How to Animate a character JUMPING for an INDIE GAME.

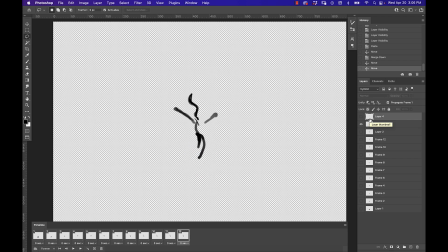[7:15]
You have to be if you're gonna make you know Indie games on a shoestring budget or if you don't have millions of dollars to just you know Throw it other people to do the job for you,
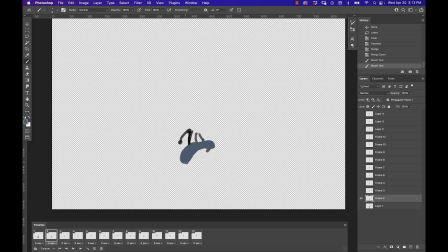[7:25]
but you do your best with what you got in this case So the next step that I do is I'll start filling in flats like the solid colors and it helps really helps a lot that the characters kind of simple for these uh frame by frame animations you notice i'll do one part
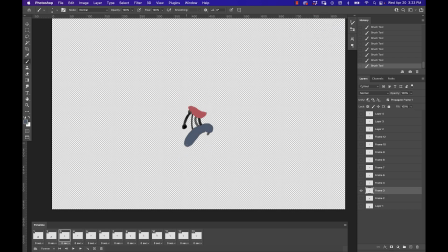[7:40]
at a time right now i'm filling in the scarf there and the scarf throughout the whole frame progression now i'm switching over to filling in the pants and i may not get it right i may not get it perfect but i'm using that stick figure as my framework for the movement and that
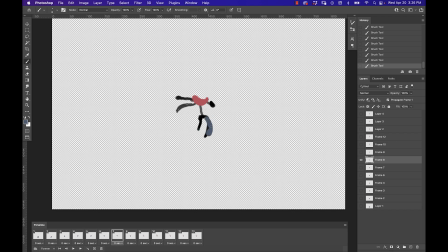[7:55]
also every frame sort of helps me remind me like oh okay so this is the part where the pants kind of get a little bit bigger because they're getting inflated with air as he's beginning his descent, you know, and this is the point at which his other leg is kind of dropping below his front leg,
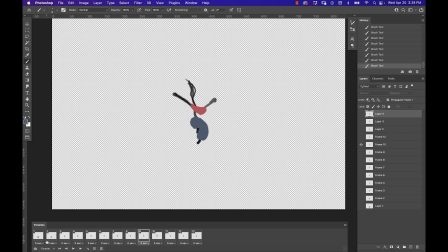[8:11]
you know, and this is also the position of the belt and we're beginning, you'll see as I play it back, we're beginning to start to see the character forming throughout all of these frames. And of course, keep in mind, if you go crazy detailed with these,
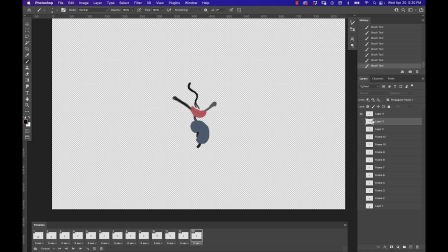[8:26]
man, you got a lot of work ahead of you because you got to do the flats And then you've got to go in with multiple layers of detailing to make sure that your detailing is animating correctly with the flow of the character. This is going to be a lot of the work that goes into this game and into these animations that most people will never see unless they're watching it in slow motion.
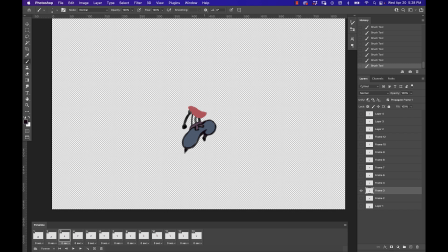[8:45]
And as I'm getting lost in every frame, I'm like drawing the character multiple times here.
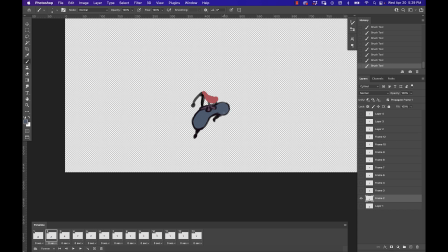[8:50]
And my stick figures act as my framework for the pose and the momentum. And even as I go in and start to do add my line art and try to keep the same thickness of the line art. And by the way, you do not want to be trying to figure out your character design while you're doing this.
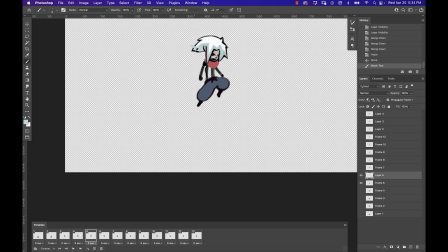[9:09]
No, you do not. Because if you change your character design, you got to redraw every one of those frames. You know, that's the downside of doing frame by frame animation and why a lot of indie games will just do puppet animation because they can just swap out.
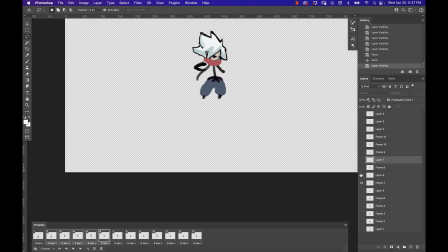[9:26]
art assets on the fly using the same skeleton, the same animation. You do the animation once with these bones and then you can swap out the head or the legs or the pants or the gear. But puppet animation like spine animation can sometimes look a little too mechanical and some people really don't like that look.
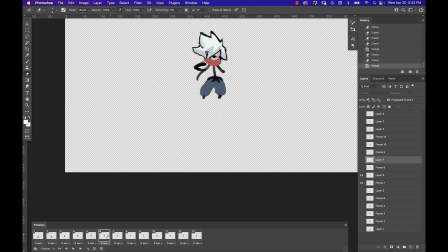[9:44]
But maybe I'll do a video about puppet spine animation later.
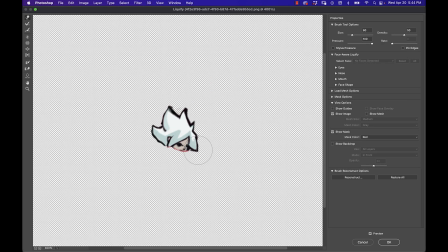[9:47]
So I use the liquify tool on the hair here so that I can flap it up so that it looks like it's beginning to fall and the liquify tool is actually really useful for
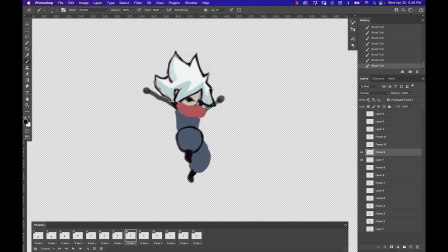[9:55]
distorting your shapes uh with this frame by frame animation technique specifically with photoshop and people who watch my channel already know how to use the liquify tool i only talk about it like all the time man so now it's probably like
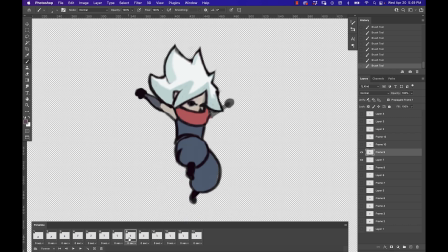[10:10]
an hour in and i'm starting to reach the point where i know what my frames look like and now it's about it's about just drawing in the character
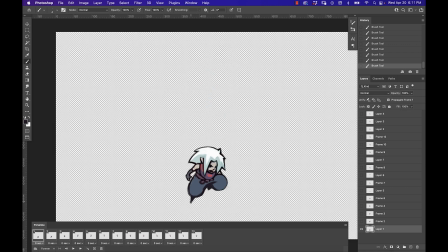[10:17]
in that new pose for each one of these frames so you'll see me kind of zipping through the frames and then I'll go back and I'll
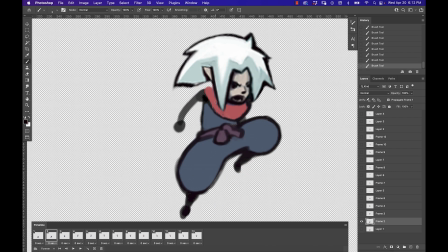[10:23]
I'll just hit play on that and test it like oh there's a maybe am I making the pants look big enough I think it at one point I realized that the pants don't look big enough and you got to watch that movement because if you suddenly make the pants really big in one frame and it's not
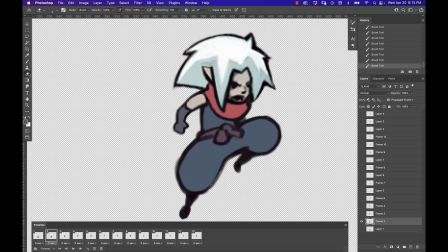[10:38]
consistent with the the character design or with the movement of the previous frames then it looks really awkward and out of place and
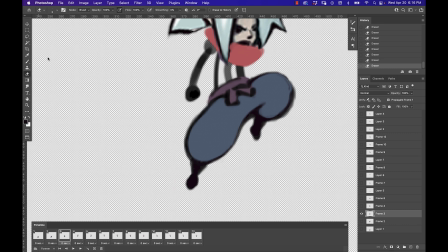[10:47]
you might even at this point decide if you wanted to add another frame in between if
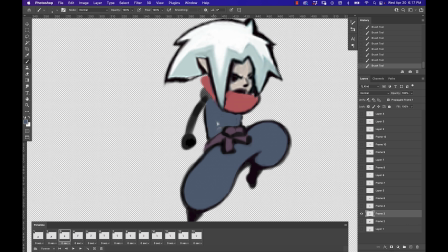[10:51]
it feels like your your frames are not fluid i keep a very tight ship on my process as you could tell it's very very methodical with my process here so much of my relationship with art and
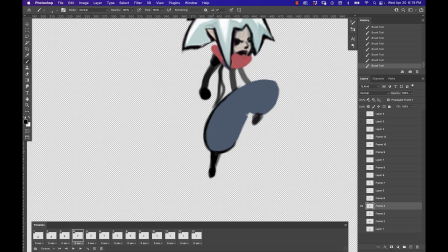[11:06]
with creating art assets for games is this iterative process. I start with a blob and then I sculpt it, throw something out. You just get something out there. So at least you beat the white bull. At least you're not afraid. And then you look at what it is and where you're at with it.
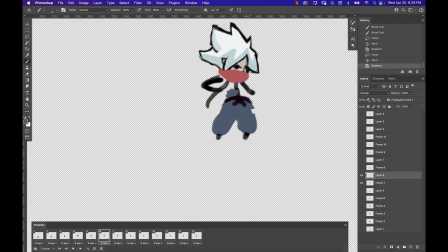[11:22]
And then you evaluate, can I make that better?